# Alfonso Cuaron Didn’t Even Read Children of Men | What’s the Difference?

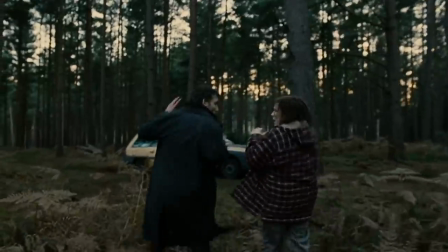Jasper's house is the last real parallel between the book and the film. As the story barrels towards its third act, the adaptation heads into completely original territory.
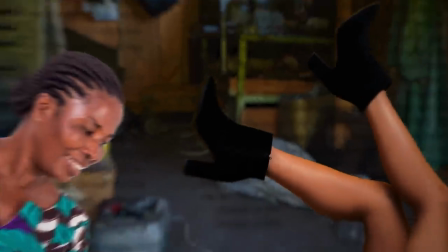In the book, the group hides out on the grounds of the University of Oxford, where Miriam delivers the baby with a few supplies they could scavenge along the way.
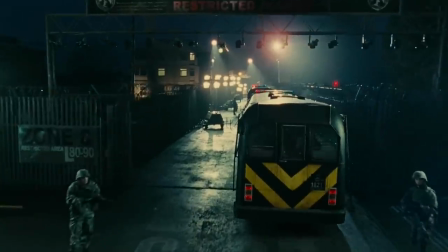The film instead has them sneak into a refugee camp en route to their Human Project meetup, where we experience police corruption and images of genocide.
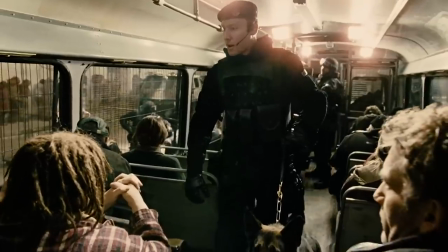Unlike the novel, Miriam doesn't deliver the child in the film.
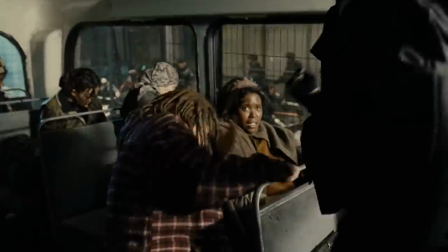Cuaron again explores the relationship between foreground and and background as a means to remove Miriam from the narrative.
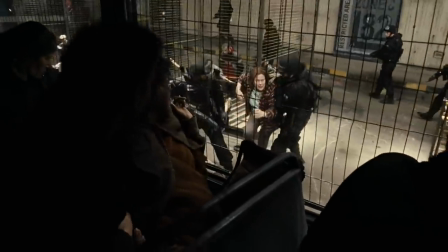She causes a scene to distract from Key's labor and is moved from the film's foreground and pulled into the background to disappear under a black hood.
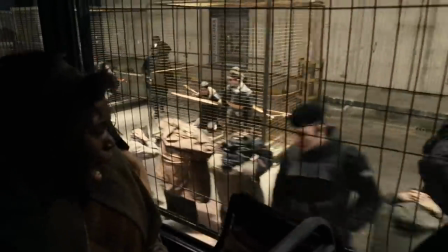Her existence is erased in an instant. Keep in mind, this is a democratic society.
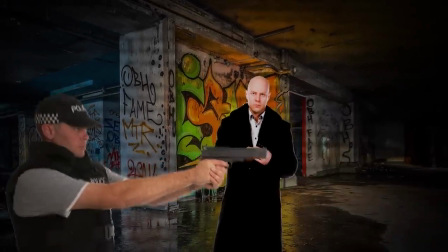It's not like the book's Aurelian dictator, who has Miriam killed personally in an attempt to force the mother into state medical facilities,
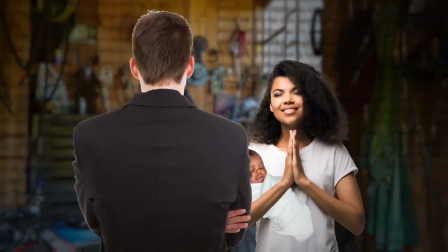unaware the child had already been delivered in the nearby garden shed.
Just this, this, this, to me.
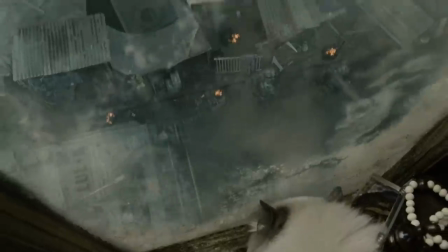Meanwhile, the child in the film is born inside the refugee camp when the fishes stage their revolution and put our characters in the middle of urban warfare,
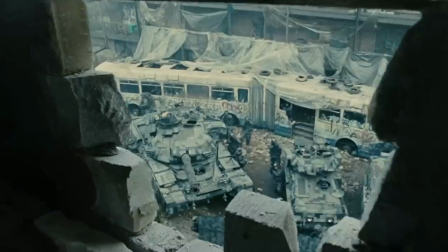evoking images of the Syrian civil war as well as the global war on terror.
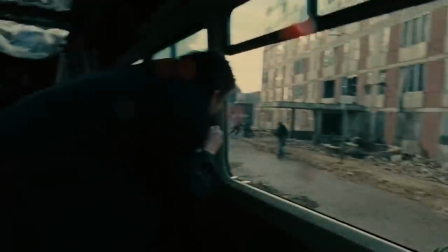Needless to say, this is a massive scaling up of the novel's third act climax, which sees a standoff between just two men,
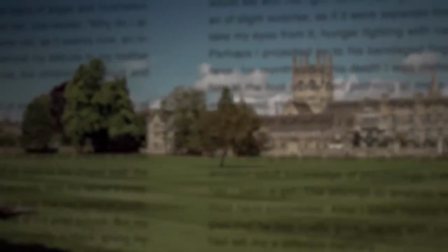Theo and his cousin, the warden, who is killed with a single shot in a scene that is somewhat reflected in the film's final conflict with Rory.
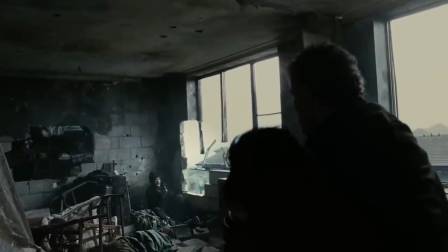We need the baby, we need him.
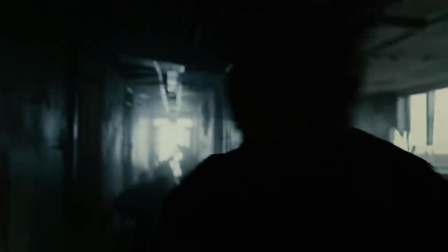Conversely, Rory wounds Theo with a single shot, but is then killed in an explosion in yet another unceremonious death in an unfeeling world.
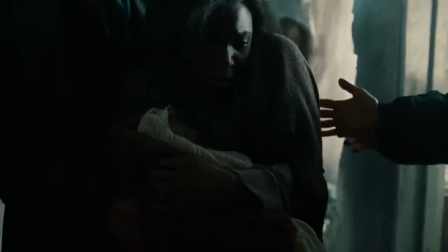Which brings us to the conclusion. In both mediums, the ending centers around hope, but of course, the film has a wildly different approach.
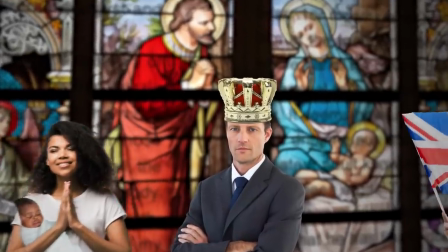The book ends with Theo seemingly in a position to rule the country, but not without some hesitation. As a history professor, he's well aware of the effects of power on ambitious men.
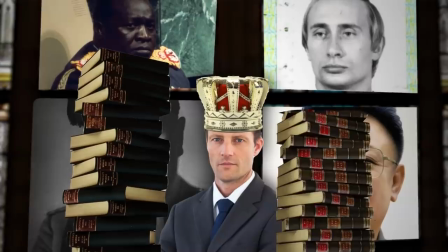With this ending, James conveys the importance of historical knowledge in avoiding the pitfalls of our past.
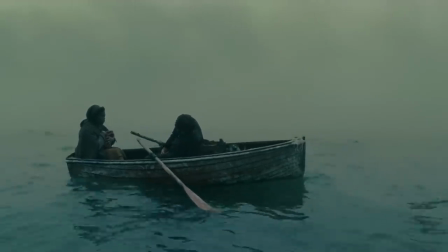The film's ending is even more ambiguous. Having made it to the end of his mission, Theo succumbs to his gunshot wound just before The Human Project arrives for Key and her child.
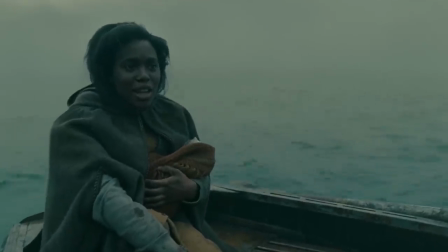Cuaron leaves it up to the viewer to interpret whether hope is alive. Is The Human Project going to help? Later on, at their homes, it's for audiences to ponder what to do with that hope.
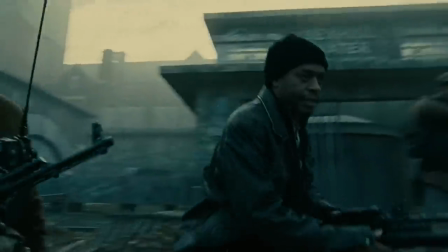If you're a pessimist, The Human Project will be just as self-serving as Rory. To optimists, Cuaron's choice to fade the film out to the sound of children's laughter, represents the dawn of a new era under the human project.
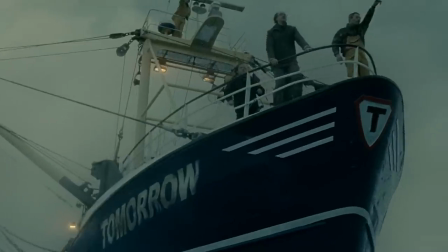It's an idea born out of the new generation. It's something new, something better than the old paradigms.
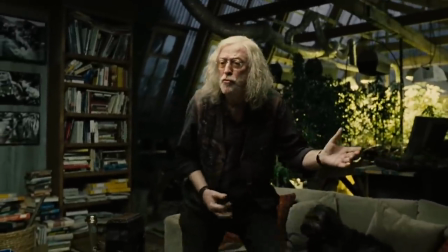More effective than the flower power of the 60s. Less destructive than militant revolution.
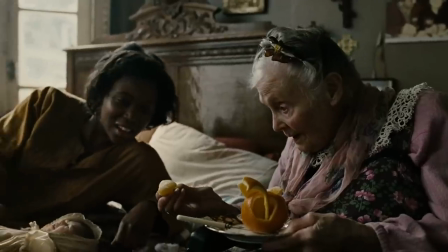And certainly more empathetic than politics. But the idea is out there, waiting to be plucked by younger, diverse minds. There's the book that is absolutely brilliant, it's really good, but has nothing to do with what we're doing.
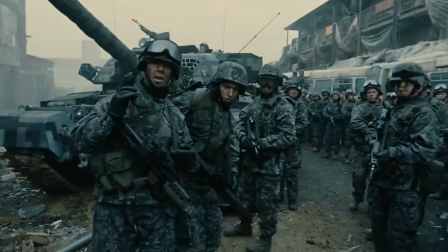The film posits that if we can find the courage to reject fear and embrace hope, perhaps we can pave the way for the future generations.
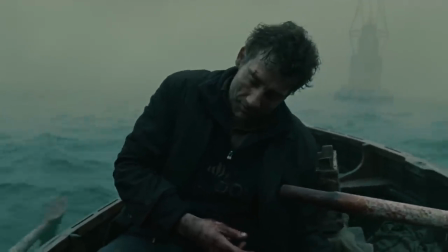And if we're anything like Theo, we might not get to see what the future looks like. Maybe the best and most important thing we can do is just help it get to the boat.
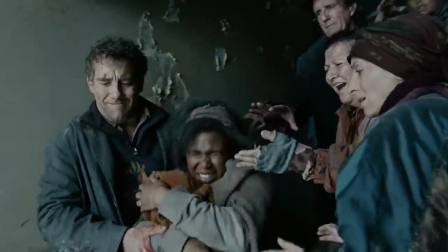That's it for this episode, but let us know what you think of Children of Men in the comments. Be sure to subscribe to IGN Movies and TV for more What's the Difference?